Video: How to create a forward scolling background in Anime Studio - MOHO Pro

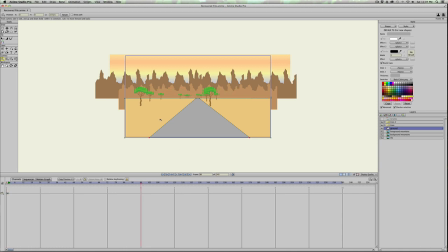8:22 I'll move the trees over, which is actually the camera. And then let's say 216, I will move them back this way.
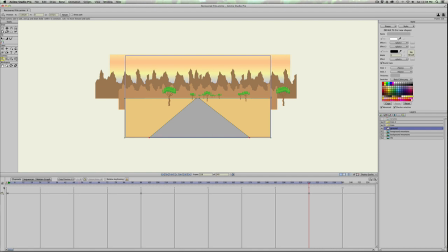8:36 Now to create the illusion that the road is moving as well, we'll go to frame one. I'm just gonna click on the road so it creates a keyframe. Go to frame 96.
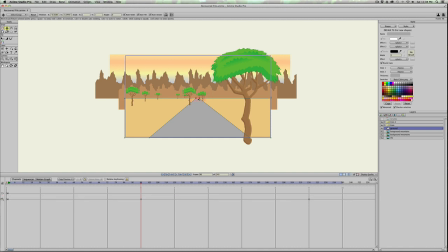8:52 I'm gonna hit G, and I'm gonna grab these points here. Let's see, where's that move to? All right, it's all over the place.
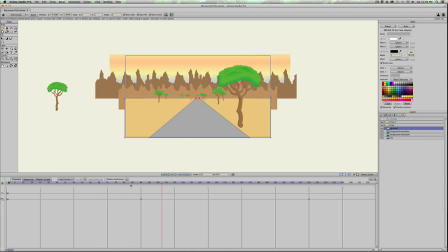Maybe I should have done that at the same time. Hold on. Let's go.
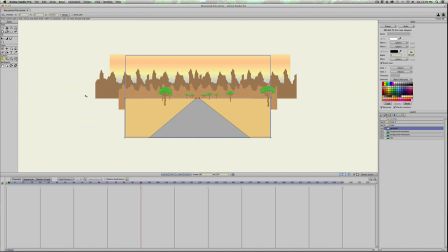9:26 Frame 96, I move the camera over like that. Okay, I'm moving the camera over. Now I'm gonna grab the ground, move that over, and then move the
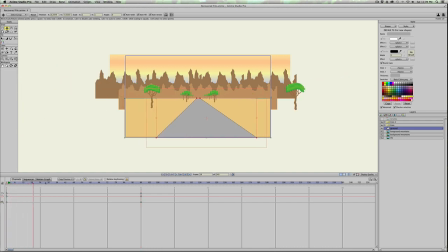9:44 ground like that. I think that looks, yeah, that's what I wanted. And then I'll go to frame 192. Grab the camera, move it this way,
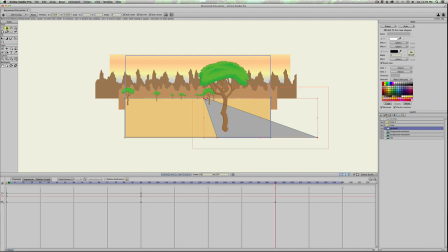10:01 and grab the ground. Oops. Now I want to grab this. This is kind of a way to cheat to have it look like you're using 3D space when you're not, for the road at least, anyway.
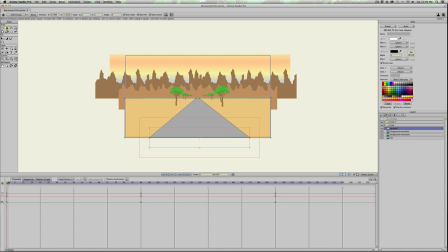10:19 So then I'll just do that, and let's see how that looks like. So now it looks like the road, or the camera's kind of turning this way. Oops, that tree was in the road a little bit, but that's okay.
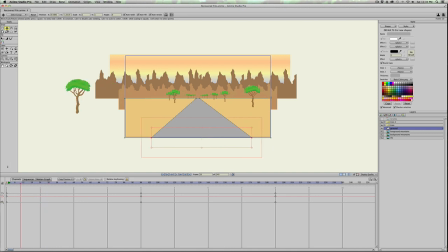10:37 But that's getting fancy. You can just have it, you know, facing forward, then you won't have to worry about the movement. But just adds to the 3D effect, I should say. So the last thing I'm gonna do is I'm gonna import the picture of the car.
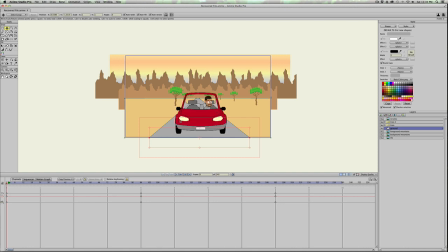10:54 Oh, I already did. Sorry, I'm spacing out here. So there's the car.
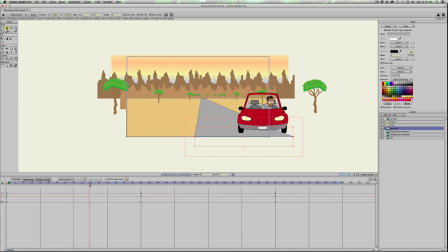11:00 You'll notice that it moves. This actually, because the car is not set to immune camera, it's in the correct place. So we actually can use it as a guide for the road. So I know the center of the road back there is pretty much right.
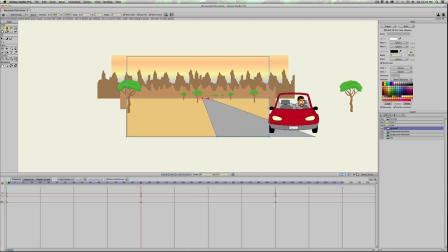11:19 I can grab it, move it over, oops. Grab it and move a little more. But then I know for sure that this is supposed to be centered.
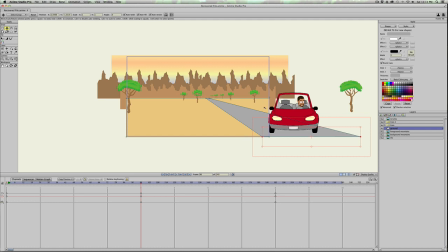11:32 Now, if this was a real car, you'd see the sides and it'd be turned a little bit, but I didn't make it 3D and that's gonna take too much time. So I'll do that some other time. So that's right. And then it moves back this way.
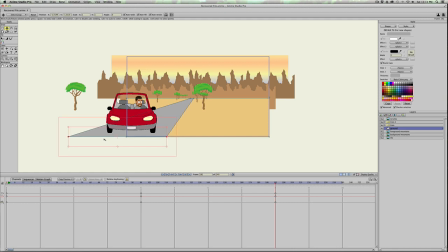11:47 So that should be centered there. Like that.
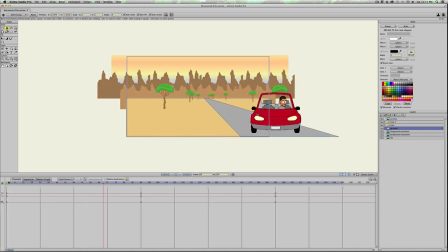11:54 So then now it looks like the car is moving. Again, it doesn't look great because the angle is too extreme.
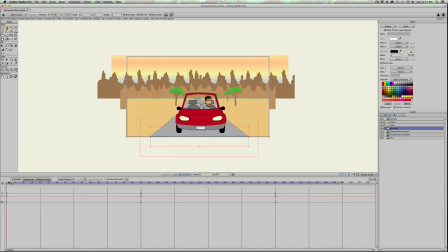12:02 So the car, you'd actually see the side of your car. But it's just to show you guys how to do that. And to add just a little bit more realism, we'll go to the car and click on it just on frame one.
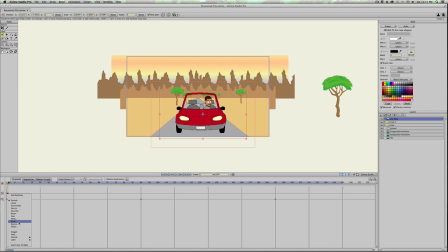12:19 And just that little bit of movement, I'll just set it to noisy. And I'm gonna change this to